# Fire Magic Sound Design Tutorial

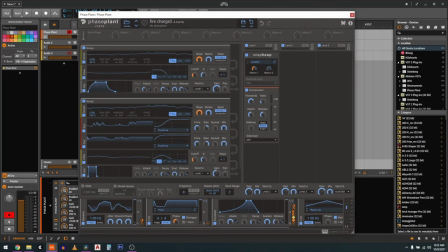(8:10)
And it also made use of this fire charge patch, this fire loop, and this fire throw.
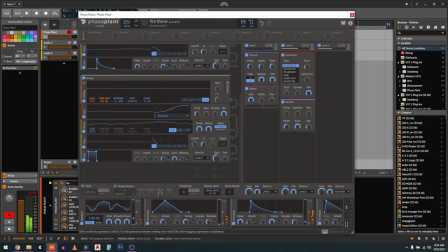(8:27)
The fire throw patch is actually fairly simple. Now like most of the sounds you're going to see me make today, it basically makes use of various colors of noise through filters and distortion, and this patch is no different. We just have noise going through a filter with some chorus and stereo panning just to sort of fling the fire around.
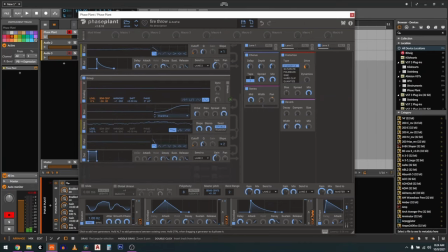(8:43)
And then it has a second patch mixed into the first one that is the same sort of deal but with distortion and reverb to create a sort of impact.
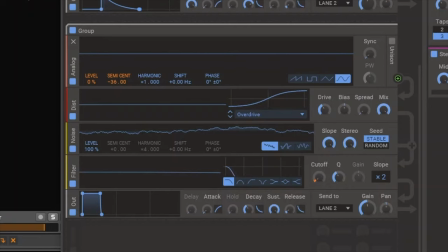(8:51)
It also has this little sine wave part in the bottom here just to add a little extra low end.
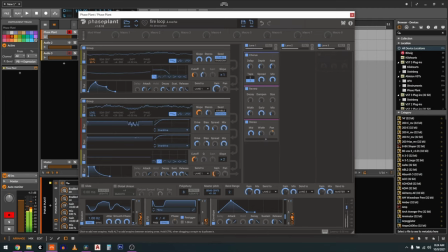(8:56)
The fire loop patch is actually fairly simple as well. Same sort of deal with noise through a low pass through a few basic effects, but it also has this bottom part here which creates the sort of intro swoosh. Now the fire charge sound is sort of like a charge up of the spell itself.
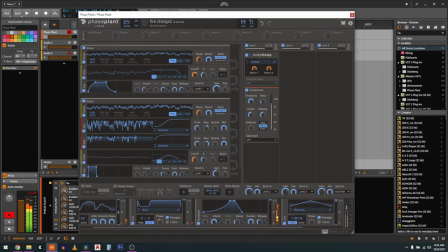(9:12)
Again uses low pass distorted noise, but in this case we also have snap heap over here which is giving us the sort of stereo panning,
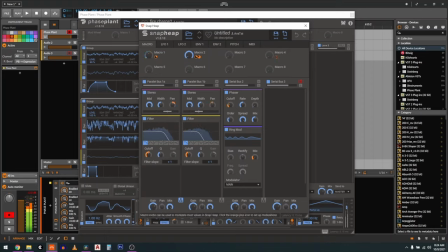(9:20)
which is sort of swirling the sound around, into a phaser which is also being modulated by the panning modulation there.
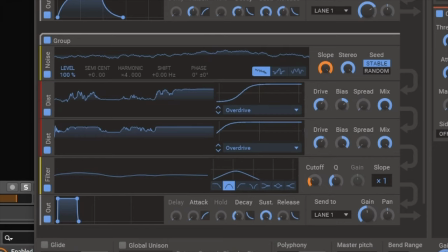(9:26)
The distorted noise over here, as you can see, has a very high bias that makes it sort of a crackly, crinkly sort of sound to emulate the sound of water and things exploding from logs in a fire.
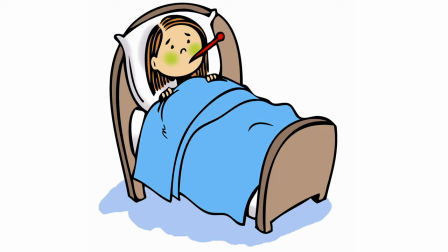(9:36)
Doing all of this video while sick is kind of torturous, so I really hope you learned something. I wish I could show you more patches, but I just don't have the energy, so back to you after touch.
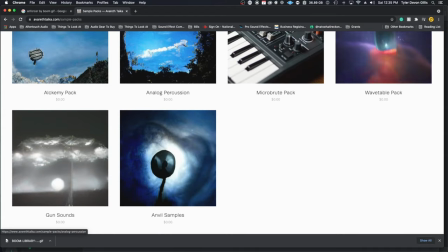(9:45)
Thanks, Averith. Check out her blog in the description below where she teaches you how to get all kinds of sounds using nothing but synthesis.
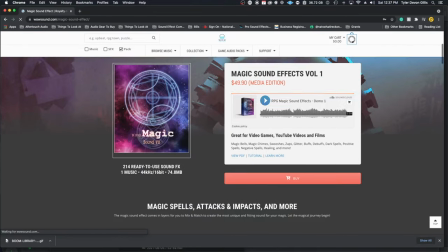(9:51)
I have also teamed up with Sing Hui at Wow Sounds, the creator of some of my most used magic sound effects to break down a fire spell that they have designed.
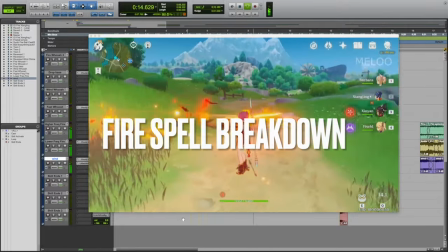(10:01)
Hi, my name is Sing Hui, a sound designer from Wow Sound. In this portion of the video, I'll break down this spell redesign and show you the layers of sounds used.
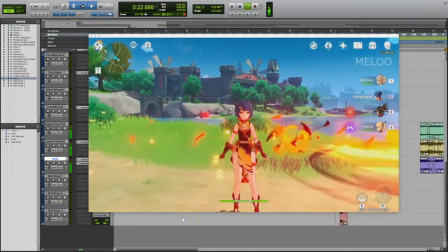(10:10)
This fire spell can be broken into four main elements. First, the cast,
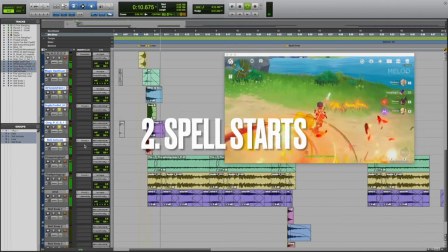(10:19)
when the spell starts, the loop,
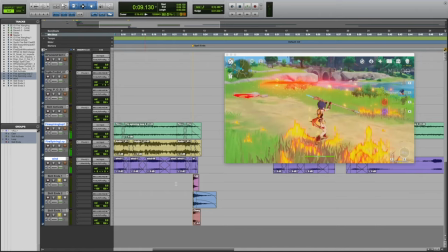(10:30)
and when the spell ends.
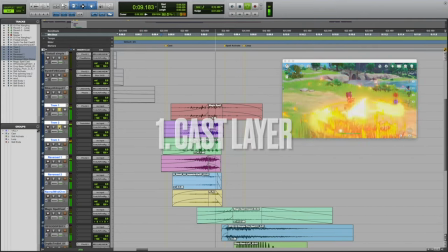(10:36)
This layer is a mix of bushes, fire sounds processed by Tremulator from Sound Toys. I also make use of reverse synth, reverse wind chime. I like my casting sounds to sound like a build up. So that's all of them together.
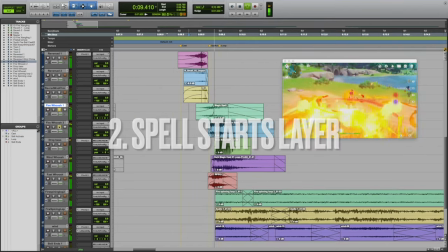(10:52)
This layer here is a mix of fire wishes, wind wishes and a drop bass. I think it's nice to emphasize the start of a spell.
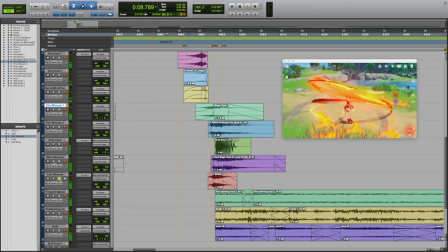(11:04)
And all the layers together.
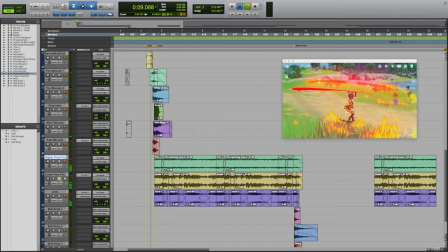(11:10)
For the loop, I use two layers of fire, one of a higher frequency and the other a lower frequency. The last layer is a wind whooshing sound to give it the spinning effect.
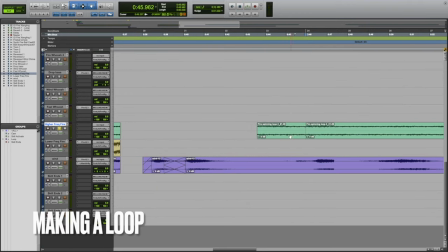(11:27)
Creating a loop is really easy. Just cut the end of the clip, wave it to the front and crossfade in the middle. And there you have it, a seamless loop. Works most of the time.
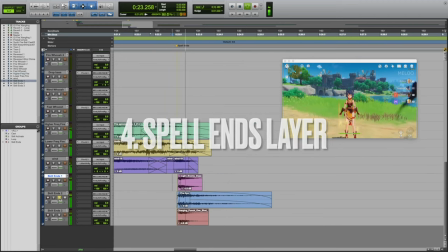(11:45)
For the last layer, I mainly used intact sounds layered with a fire whoosh. Pretty straightforward.
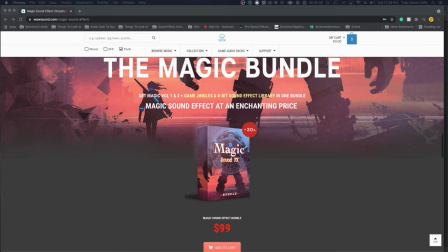(11:56)
Thanks again to Sing Kuei for being a part of this video.
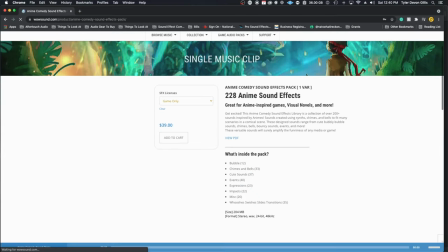(11:58)
If you would like to check out their magic sound packs, I've left them all in the description below, and they've also just launched an anime sound effects library that I have been getting a lot of use out of.
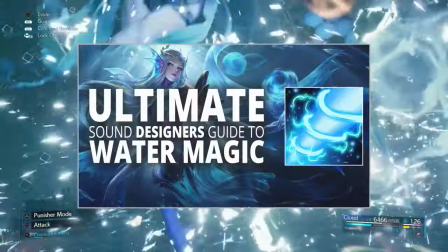(12:07)
Thank you for watching, the next video in the magic spell design series will be water, so if you would like to see more videos like this,
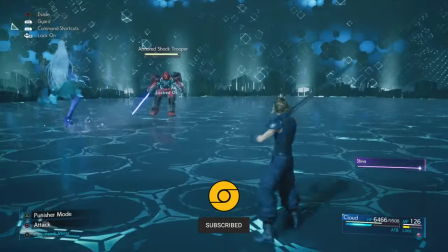(12:12)
consider hitting that subscribe button, and don't forget to check out the discord server as there will be a lot of cool goodies coming very soon.
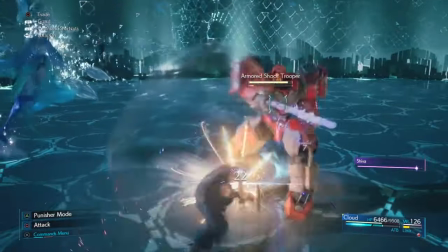(12:17)
Now go make some noise!